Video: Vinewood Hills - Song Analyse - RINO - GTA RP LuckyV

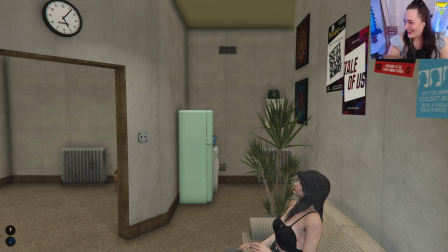(0:14)
ich mach die Kamera wieder an, das ist so real, hallo, oh mein Gott, das ist so surreal,
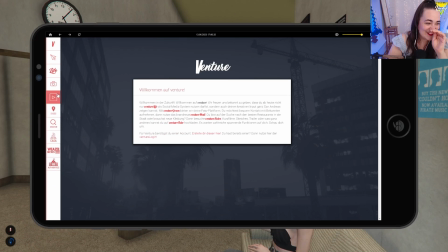(0:23)
das ist komplett surreal, hallo, oh mein Gott, oh, das freut mich so, ich hab in den Chat reingeguckt,
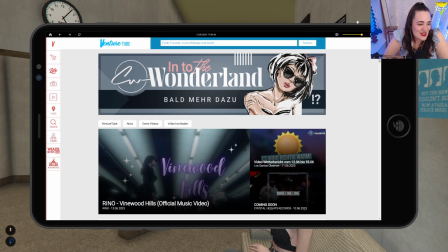(0:31)
ne, ich hab gehofft, dass wir schreiben, mega gut on fire, mega cool geworden, Respekt, mega coole Hut, dankeschön, wir brauchen mehr,
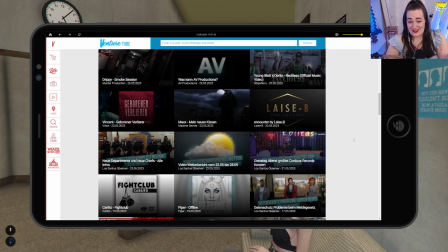(0:41)
Dankeschön, 1000 GG, Dankeschön. Videos, Videos von anderen Leuten, von anderen Leuten, von anderen Leuten.
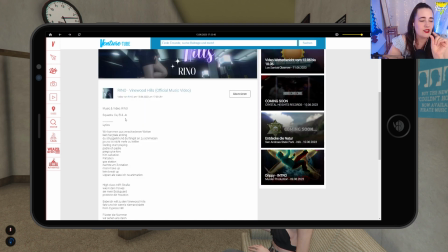(0:48)
Und da ist einfach meins. Das ist in Italien genommen, weil Los Angeles ist eine gefährliche Stadt. Und ich will, dass es eigentlich sehr... Man sieht zwar die Figuren, die mitspielen, natürlich.
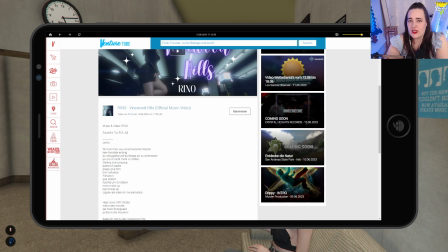(1:01)
Aber irgendwo am Ende, du weißt ja nicht, wenn du die Person nicht kennst, wie die heißen. Das sind übrigens, wir können mal ganz kurz reingehen.
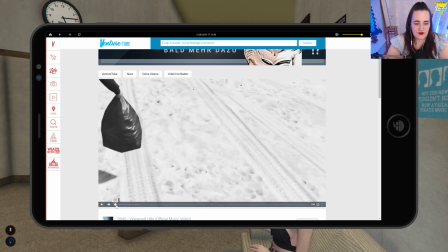(1:08)
Warum habe ich das am Anfang gemacht? So diese Mülltüten-Szenen, guckt euch das mal an.
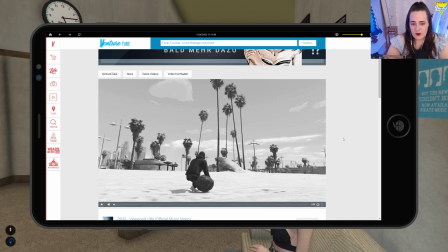(1:15)
Die Mülltüten-Szenen, das ist im Prinzip auch ein bisschen eine kleine Anspielung eigentlich auf das, was viele Leute am Anfang machen, nämlich so dieses Strand sammeln. Am Strand kannst du ein paar Dollar verdienen auf diesem Server.
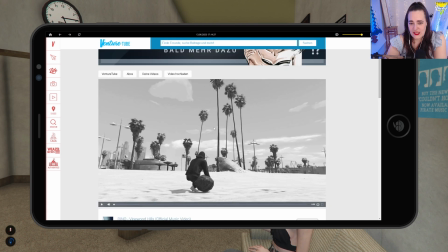(1:31)
Das ist auch eine Anspielung daran. Sie hat das auch extra in Schwarz-Weiß gemacht, damit man eigentlich versteht ihren Weg. Also so dieses, sie ist ja eigentlich auch mittellos. Sie hat ja überhaupt kein Einkommen oder sowas, muss man ja auch bedenken.
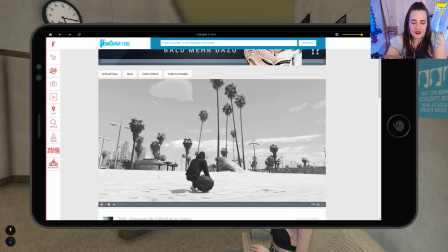(1:45)
Und das ist damit eigentlich gemeint, deswegen sammelt sie da. Die Szenen haben wir dann in den nächsten Tagen im Stream. Wer dabei war, haben wir auch am Strand und waren das und haben das aufgenommen.
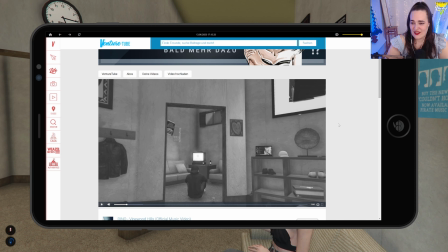(1:57)
Und das soll halt so dieses zeigen, sie lebt ja in dieser Wohnung. Viele Leute denken von ihr, sie ist total der Superstar schon. Dabei lebt sie in dieser Wohnung und kann eigentlich nur davon träumen.
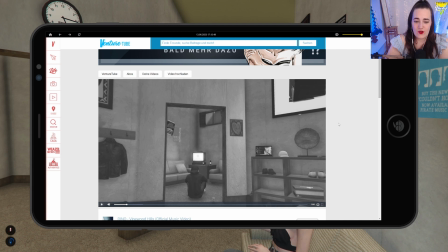(2:13)
Sie hat zwar in New York schon viele Sachen geschafft, aber aktuell in Los Santos ist das ihr Status. Sie kann nur davon träumen und deswegen kommt so dieser Magic Moment. Das Video ist da, ja. Wir können es auch noch mal, bevor wir in die richtige Detailanalyse gehen, Deswegen kann ich's einfach so angucken.
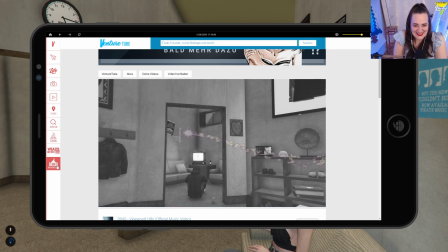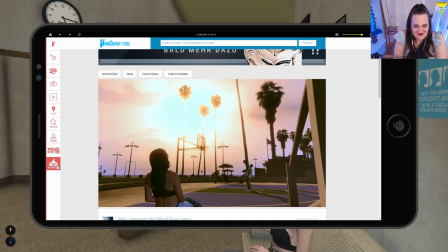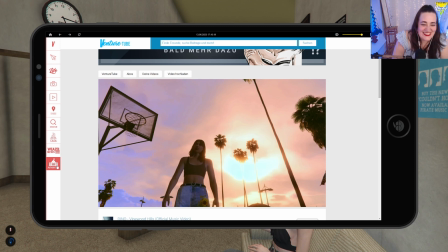(2:42) Hier kommen verschiedene Welten, kein Fairytale-Ending. Do the struggles and do the things, anzuschmelzen. Ja, und sich nicht mehr zu helfen. Darling, stop praying. Patre, oh, Patre, prego, give him salvation.
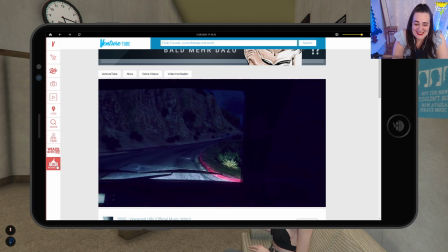(2:57) Flotation, Gassation, nach dem Drei-Votation. Mein Make-up, kein Breakup.
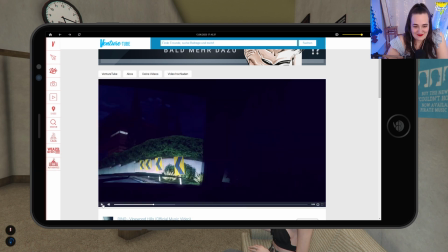(3:01) Lippen, als wär ich in Animation.
Es ist einfach surreal.
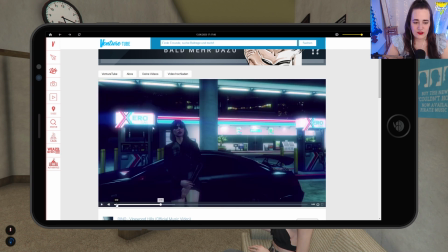(3:07)
Ich liebe es und vor allem auch dieser Unterschied von am Anfang, wie sie halt da saß in schwarz-weiß und dann diese Welt, in der sie gern wäre, so wie sie halt jetzt da aussieht, das ist fast schon Matrix-Style. Hallo, ist das nicht super cool einfach?
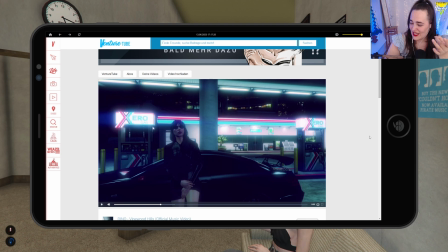(3:26)
Und ich liebe das im Hintergrund. Guckt euch mal diese Tankstelle an. Ich bin fast gestorben, als ich im Videoschnitt war und dann so ein kleines bisschen Filter reingemacht habe und gedacht habe,
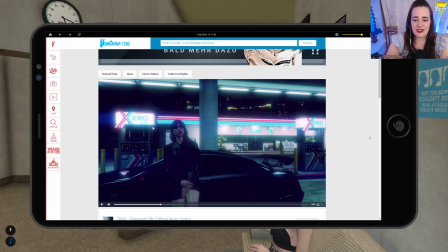(3:39)
oh mein Gott, ja, das ist genau dieser Vibe. Eigentlich ist es ein Lied, man kann es am Tag hören, deswegen auch diese Basketball-Szene und sowas. Es ist schon auch so ein Tag-Vibe, Aber es ist genauso auch Nacht-Vibe. Und ich mag das sehr.
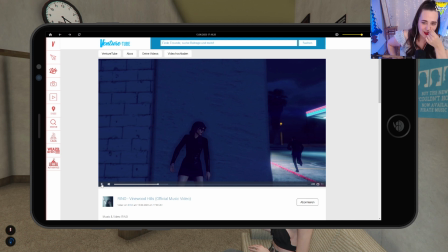(3:58)
Und diese Szene liebe ich auch. Ich liebe diese Szene, in der Kev einfach wirklich wie der Bodyguard einfach wegläuft. Also nicht, er läuft nicht weg, sondern er läuft halt ums Eck, um zu gucken, was da ist. Ich mag das sehr, diese Einstellung.